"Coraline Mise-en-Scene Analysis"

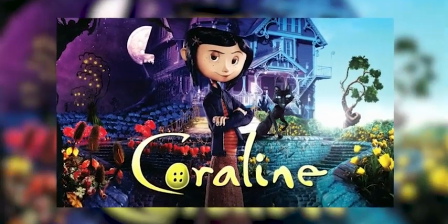[0:00]
Coraline, the critically acclaimed film directed and adapted by Henry Selick in 2009,
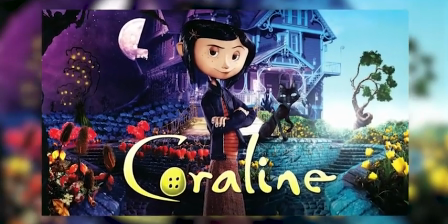[0:04]
illustrates how filmmakers utilize the four basic elements of filmmaking to convey the story they are trying to tell.
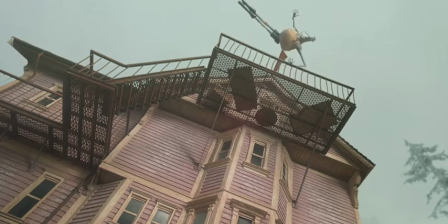[0:10]
Through the use of costumes, space, lighting, and decor,
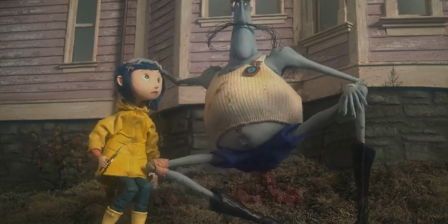[0:14]
we can better understand the duality of the real world and the world the beldam, aka the other mother, has crafted to trap Coraline forever.
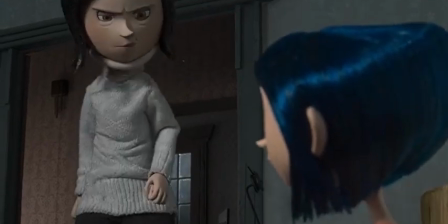[0:21]
Today I will be exploring instances where these four elements demonstrate adequate placement of all elements, items, people, and sounds to arrange a new world.
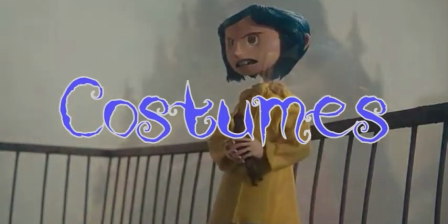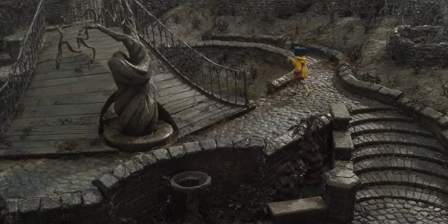[0:35]
Costumes play a crucial role in showcasing how the other mother manipulates Coraline into thinking the other world is better than her home.
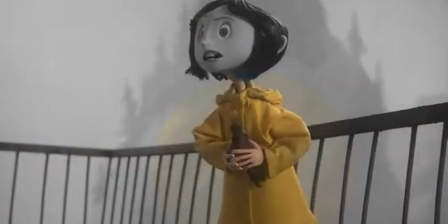[0:41]
When we first meet Coraline, we see her in her iconic yellow rain jacket, possibly showing her curiosity with the world around her. After she continues to explore the barren landscape of her new home, we get introduced to her parents.
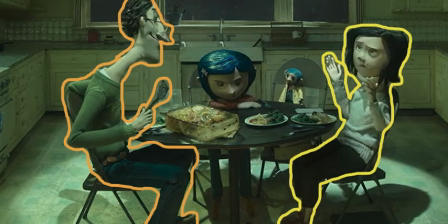[0:53]
This is where we really begin to see the drabness of the real world. Both parents are in drab colors, and to be honest, they look miserable. As Coraline's curiosity continues to get bigger, we get introduced to the other mother,
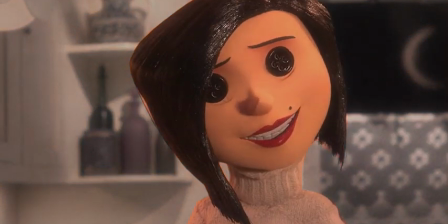[1:07]
whose outfit is relatively similar to her real mother, but is more lively.
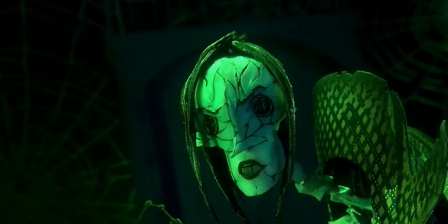[1:12]
This is definitely a tactic to persuade Coraline. However, we see all of this crumble away once Coraline truly understands the beldam's intentions.
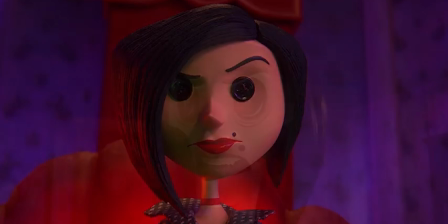[1:20]
Overall, costumes help us understand how Coraline got wrapped up in all of this. The beldam's costumes become more bug-like as her reputation becomes more diminished.
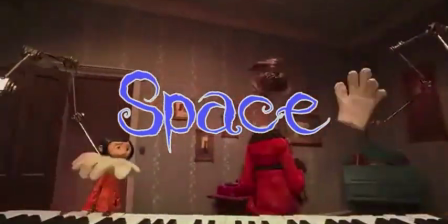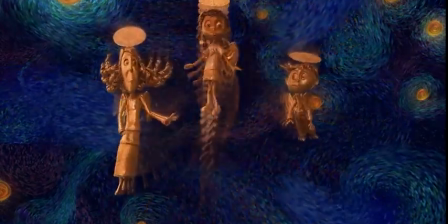[1:34]
The main purpose of space in this movie is to portray power. In multiple scenes, there is a hierarchy within characters.
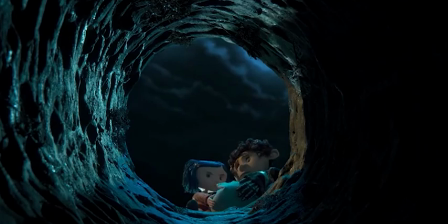[1:40]
The more powerful is typically taller or at a higher point than the other character.
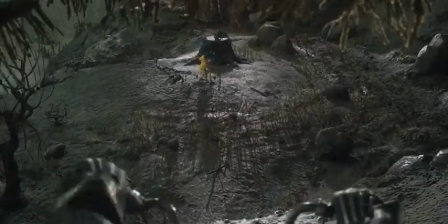[1:44]
We get a taste of this at the beginning of the movie when YB rides his dirt bike next to Coraline and terrifies her.
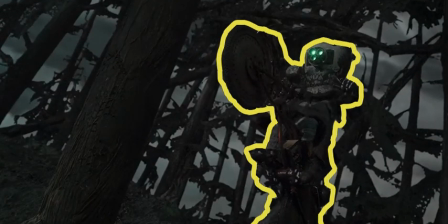[1:50]
Although Coraline soon finds out who he is, in the moment he is assumed to have more power than her.
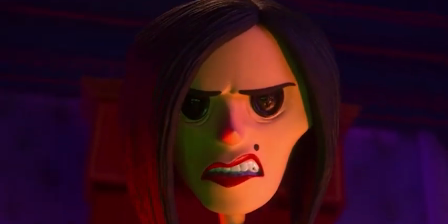[1:55]
This element is also conveyed when the other mother gets increasingly more aggressive. We see her body extend and become more rigid, suggesting that her power and strength is growing.
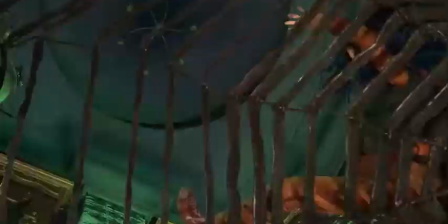[2:03]
What is very interesting is as the other mother's house begins to fall apart into a web-like shape, space no longer suggests power but desperateness from the other mother.
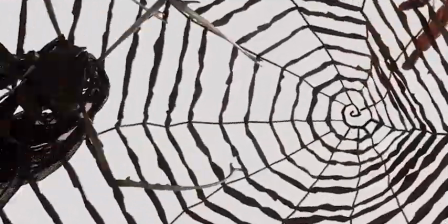[2:12]
We see a shift in the use of space throughout the movie.
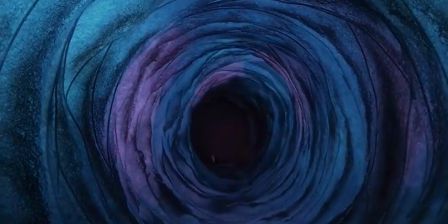[2:19]
Like costumes, lighting is manipulated by the other mother to convince Coraline the other world is a better place.
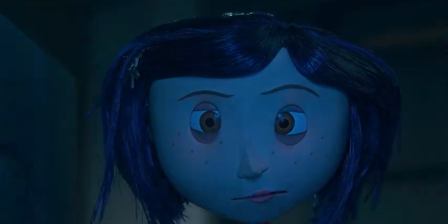[2:24]
At the beginning of the movie, we get a tour of Coraline's home. Like her parents' outfits, everything is bland and all the colors blend together.
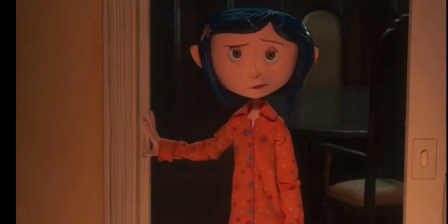[2:31]
Comparatively, as we enter the other world, the colors are vibrant and welcoming compared to the dullness of the other world.
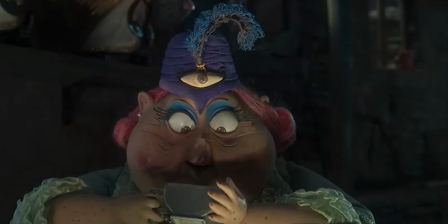[2:37]
Another important part that demonstrates adequate use of lighting is when Mrs. Spink relays Coraline's future through tea leaves.
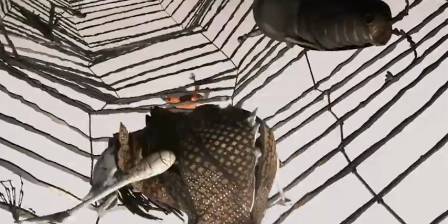[2:42]
This type of lighting conveys danger. However, like space, as the other mother's world begins to fall apart, the world becomes white and sullen,
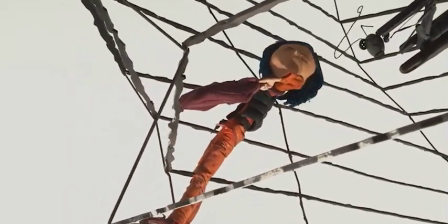[2:50]
completely disregarding the vibrance before that the other mother used to persuade Coraline.
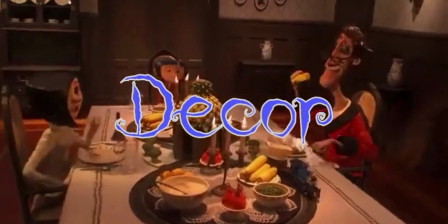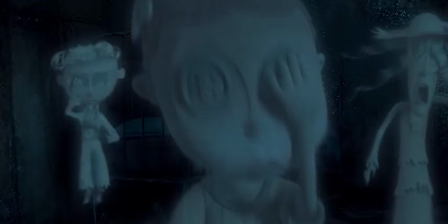[3:01]
Lastly, we're going to talk about decor, which is by far the most important element of this movie. It is the most important tactic used by the other mother to trap Coraline.
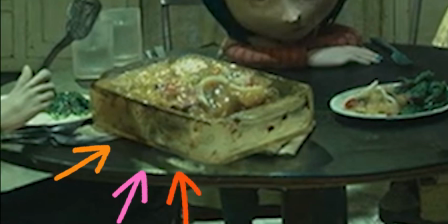[3:09]
The food given to Coraline by her real parents looks awful, exactly aligning to the colors and outfits of her parents and her home.
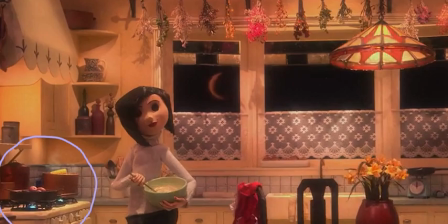[3:15]
As we get transported to the other world, the other mother uses delicious food to display how wonderful she is and the other world is.
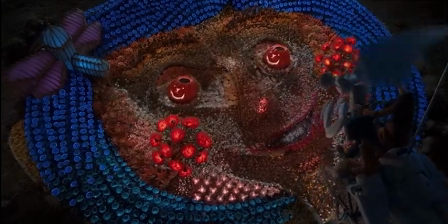[3:21]
We also become introduced to her other father, who shows her this beautiful garden. These objects only enhance the other mother's reputation, even though she's a monster.
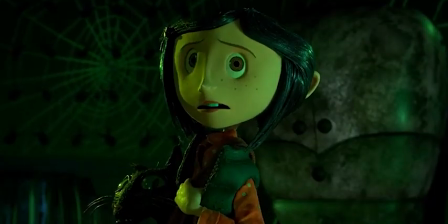[3:29]
But like everything else in the movie, as the other mother's lies are unraveled, the world becomes more haunting and bug-like.
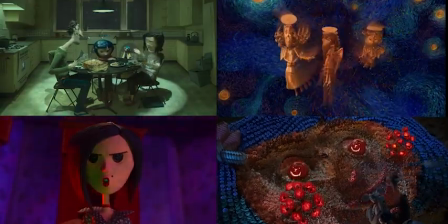[3:37]
Costumes, space, lighting, and decor all demonstrate important tactics made by Selick and other filmmakers to make the audience trust the other mother.
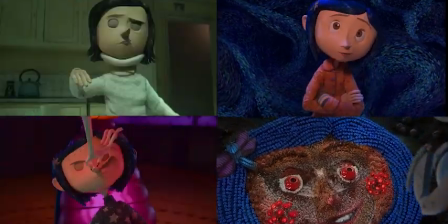[3:43]
But as the story unfolds, these elements begin to diminish.
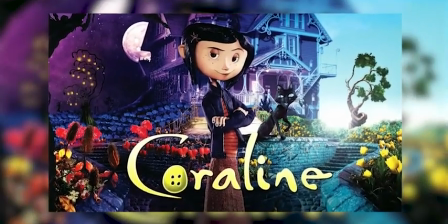[3:47]
In conclusion, all elements are used to build up and then destroy the reputability of the other mother.